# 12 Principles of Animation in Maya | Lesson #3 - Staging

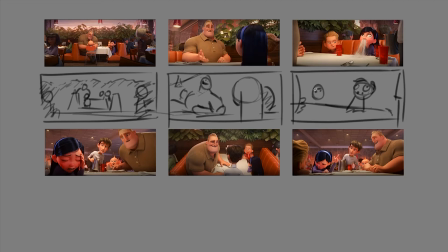[3:51]
We get the brother looking at her disgusted, and there's some darkness on the left side of the screen with the lighting, and a little bit on the right on the waiter,
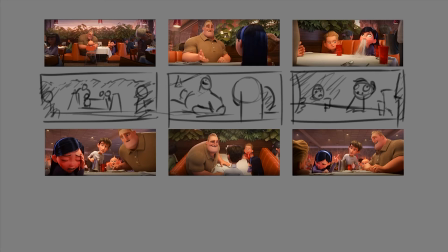[4:06]
and he's framing her with a pitcher of water and a cup. I chose this sequence because I really found it amazing how they have this reverse shot right after, and it's from the brother's perspective if you really think about it, but it's just great because she's turned around now,
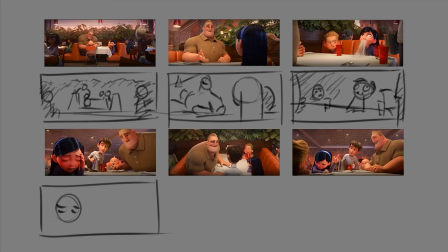[4:25]
trying to hide herself. But that gives us a great view of the rest of the characters on the screen. So she's hiding, really embarrassed. She's like, I'm fine. And then we get all the characters looking at her,
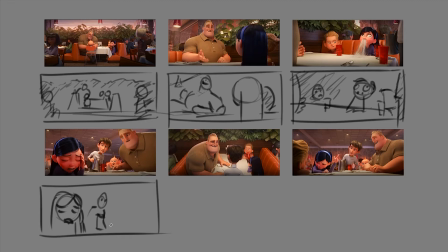[4:44]
which keeps our focus on her, but gives us the opportunity to see what the other characters are doing. The dad's looking a little bit more concerned. He takes up a lot of the screen,
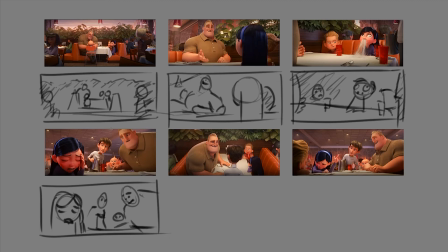[5:06]
but he's still not as in focus as Violet is. It's such a funny moment that I think the next shot maybe just gives us more time to enjoy and laugh in the moment.
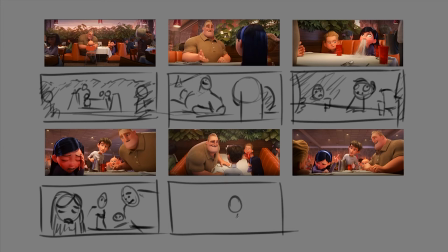[5:22]
It's from the waiter's perspective now, a little higher up than the waiter, but it's still from his perspective, and we get the dad mostly in frame with this really cheeky smile. We're pretty much focused solely on the dad because we can barely even see Violet in this shot.
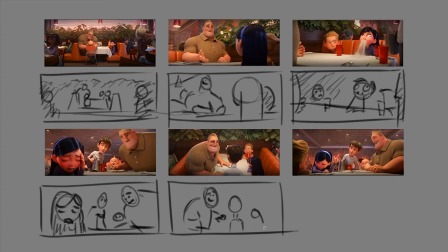[5:42]
She's so tiny and dark in the shot. And the little brother, you can see his reaction now, just a little bit. He's happy.
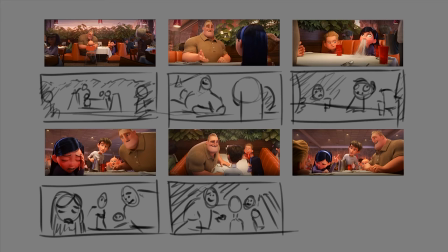[6:00]
So this shot is mostly about seeing how the dad is reacting to such an embarrassing situation. He just keeps talking to the waiter like nothing's happening. And then the last shot, it's really low angle. It's right on the table.
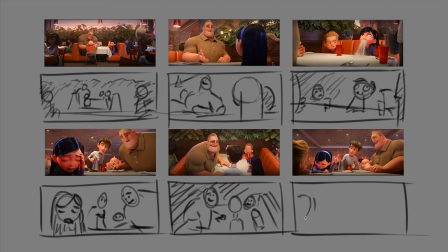[6:19]
It's not from anyone's particular point of view. It's more of like an omniscient point of view. We get a good foreground element with the brother. And then we have Violet here, which is the main focus. She's the main focus because you can see that everyone is looking at her. The dad's eyes, his eyes, just like in this shot.
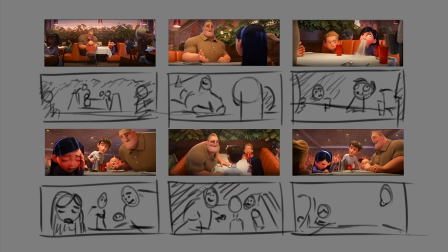[6:38]
The shot's really nice because then we get all the characters in the frame. The dad's happy. When I do these, I try to consider what the characters are feeling, where they're looking, what they're thinking.
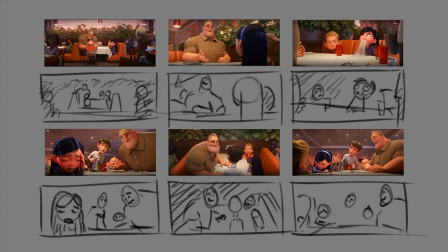[6:56]
It's almost like reverse storyboarding. You're trying to break down and see what the director was thinking when he was making these shots.
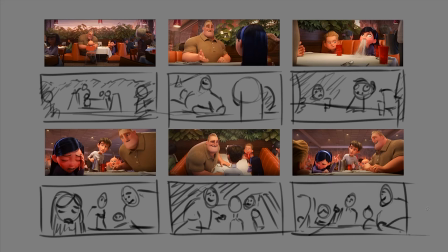[7:13]
So that's a really rough version of doing thumbnail sketches for a movie sequence. You can go in there and get really fancy with blocking out all the lighting and fully rendering it. But even doing quick sketches like this, I get a lot out of understanding how to create a good looking shot.
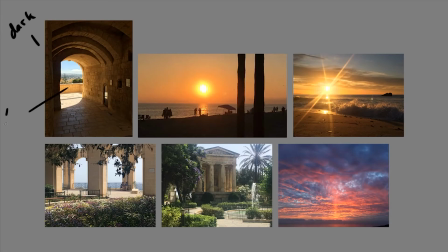[7:29]
Another way to improve and practice staging is to take pictures or videos with your phone or a good camera. Even when I'm just taking a picture with my phone, I try to be conscious of what's inside of my frame. Things I try to look for is a good contrast between light and dark. I look to keep foreground, middle ground, and background elements clearly separated,
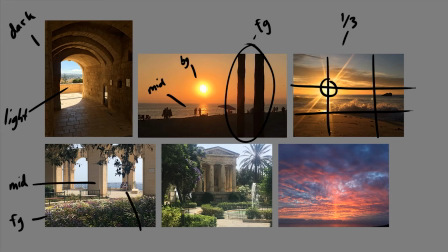[7:46]
and I try to keep the interesting part of the image on a third or in the center of the image.